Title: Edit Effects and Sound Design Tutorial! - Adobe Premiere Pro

so yeah I had the lumetric color levels I added sharpening I
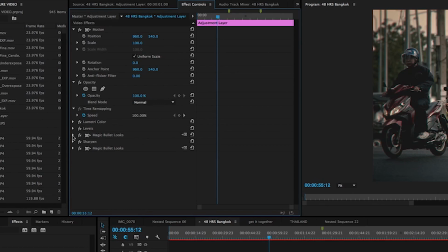selected 28 and then magic bullet what I did is add a few effects in the magic bullet plug-in I added slight diffusion I like to add slight diffusion to all my videos edge blur just to kind of blur the corners
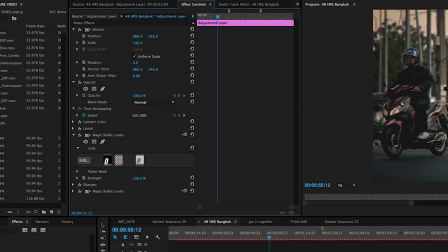and the edges of the entire video as well as gave it a slight pop by using the pop filter and so you can kind of see what that
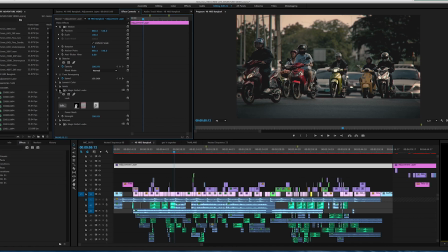looks like on and off here very very subtle very subtle but so yeah so all these effects right here are what are applied to my adjustment layer and anything on your adjustment layer will affect any clips below it so this adjustment layer is affecting all these clips
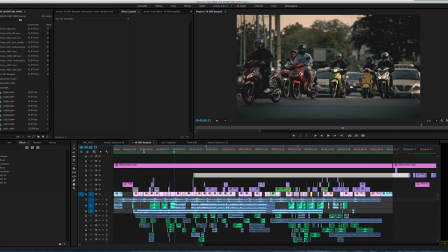below it right here alright so let's get into the editing I'm
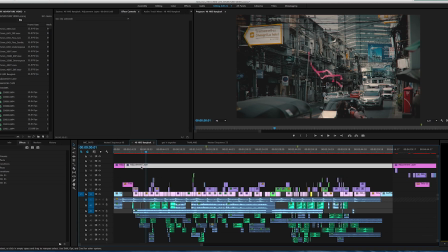gonna take off this color right here so it plays back a little smoother you can see the color on and off there as well so there's on off on
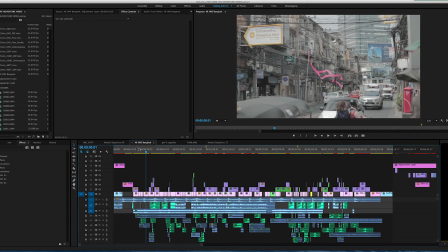a lot of people ask me what profile I shoot in this was shot on the Canon
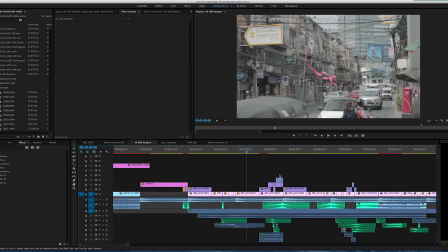1dx mark 2 in the cine style profile so 1dx
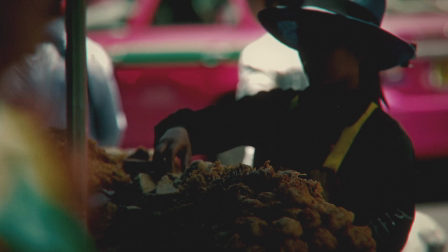mark 2 cine style profile some quick transitions there and now how we're going to bring that to life and make those transitions and those quick clips really pop is by adding sound
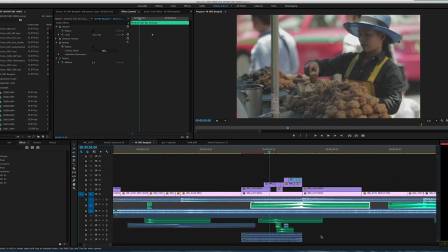so as you can see right down here below these video clips I have different sound effects that are enhancing these transitions so for example right here this
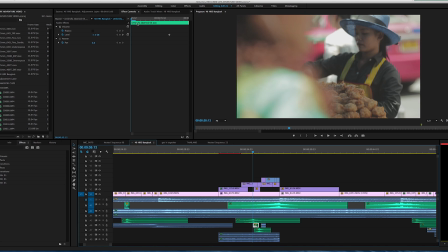is actually just a simple umbrella opening and on all my sound effects I add a reverb so you can see that effect added right here so I'll typically come into the effects tab and I'll look for a reverb sound reverb I'll
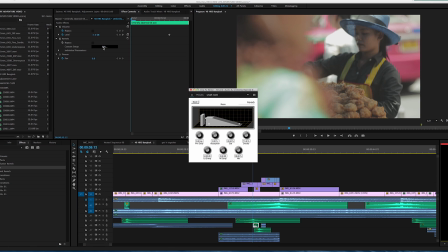place that on there and then I always typically do like either a large room or a large hall to just give it a longer delay a bigger
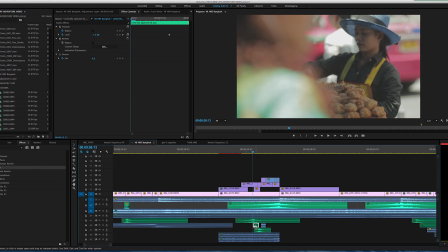reverberation and this I feel like gives the sound a more dreamlike feel in a sense it feels less crisp and feels more airy and dreamlike so to all my clips sounds below I always add a reverb now
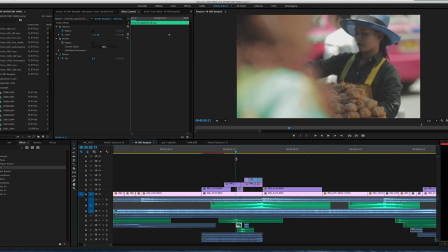this is a simple umbrella opening and I put that right on this transition right here
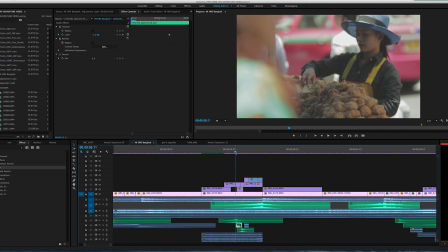and it just kind of gives this kind of cool quick little sound that makes it
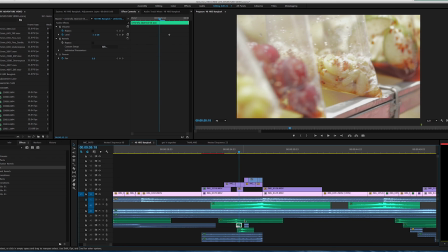for a good transition right after that comes a whoosh right here to transition from
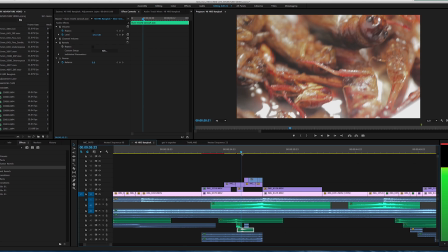running along these to this upward clip on
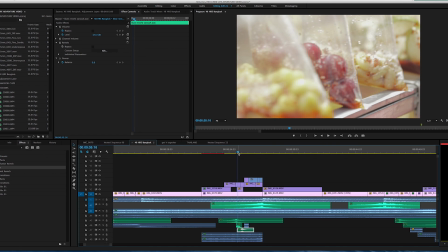these crickets so it just kind of goes from this whoosh yeah that
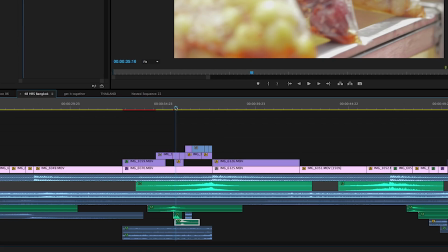was that was bad but anyways so you're just going to want to stack and here's another whoosh right
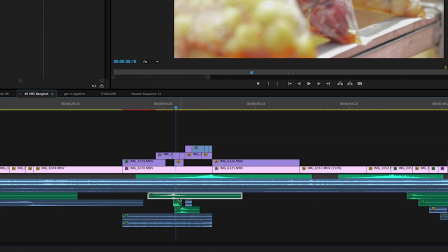here and these green clips are all sound effects that i have from my internal stock library i have a library of sound
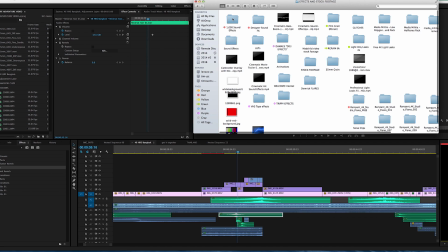effects that i use right here 1000 sound effects and i get different sound effects
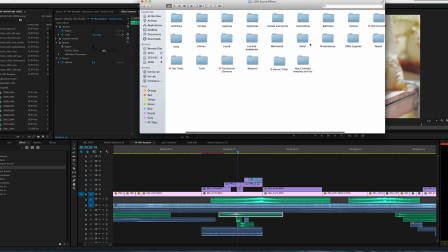like whooshes and umbrella opening and different foley's and so i have a little
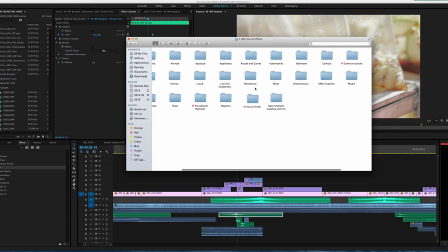stock library of some sounds that i use here's some swishes but the majority of the sounds um from these video or these videos are from
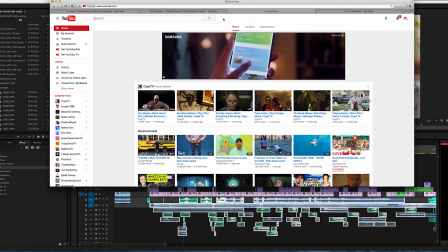youtube And that's what I want you guys to take away from this is that you can literally find any sound effect you want
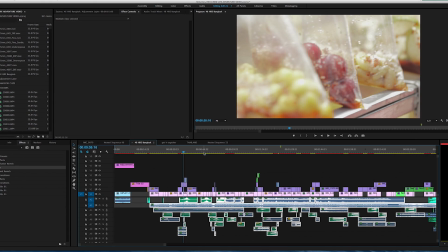from YouTube So for example on this let me find a good clip Somewhere over here.